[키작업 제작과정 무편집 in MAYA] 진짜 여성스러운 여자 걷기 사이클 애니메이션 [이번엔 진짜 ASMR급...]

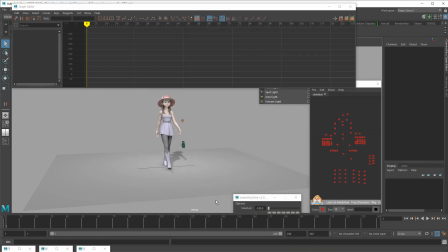(133:08)
이렇게 해도 되고, 아니면 힐을 요런 느낌으로 해서 정면 오래 보여주고,
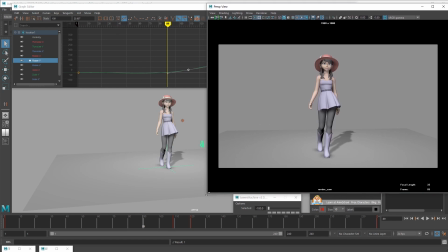(133:28)
정면을 좀
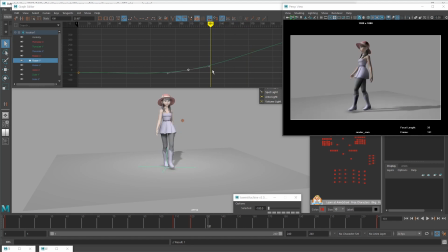(133:31)
오래 보여주다가 슥 측면으로 가서 또 측면을 오래 보여주고,
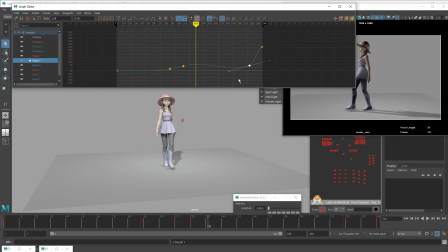(133:41)
요런 구성도 가능은 해요.
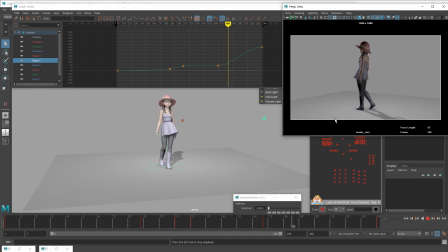(133:48)
그러니까 하다가 슉, 뒤쪽은 재미없으니까 빨리 돌리고, 측면, 뒤쪽은 재미없으니까 빨리 돌리는데 별로 안 빠른 것 같아요.
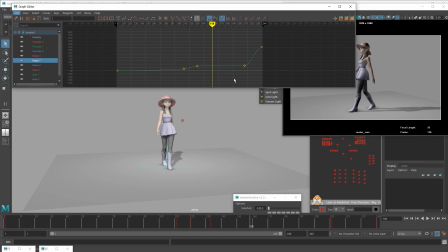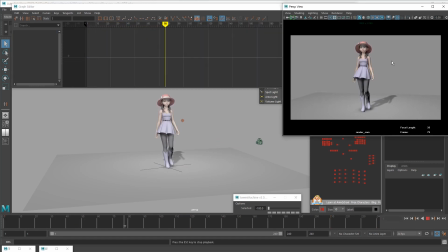(134:16)
뭐 요런 거죠. 정면 조금씩 돌다가 슥 측면 표현 방식은 여러 가지인데
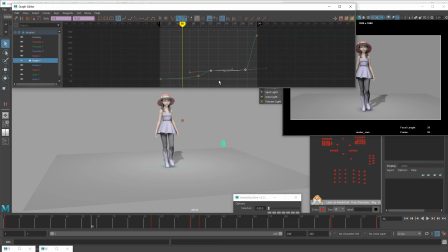(134:33)
좀 여기서 너무 급격하게 도는 것 같으니까
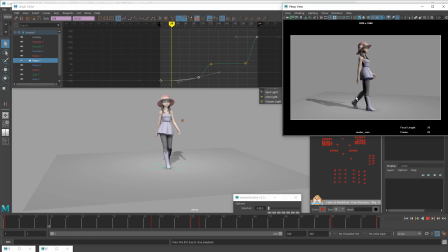(134:42)
이렇게 해볼까요? 이건 너무 측면 측면이네.
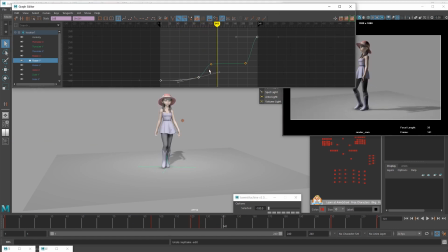(134:50)
이거 말고 정면 정면.
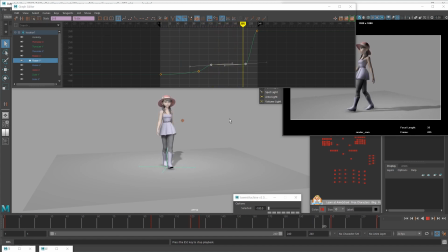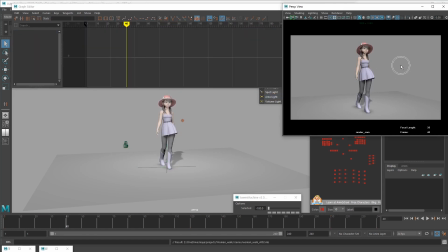(135:10)
이것도 재밌네. 네, 뭐 이렇게 구성하시면 됩니다. 화면은 보기 좋은 게 결국에 잘 보여주려고 만드는 거니까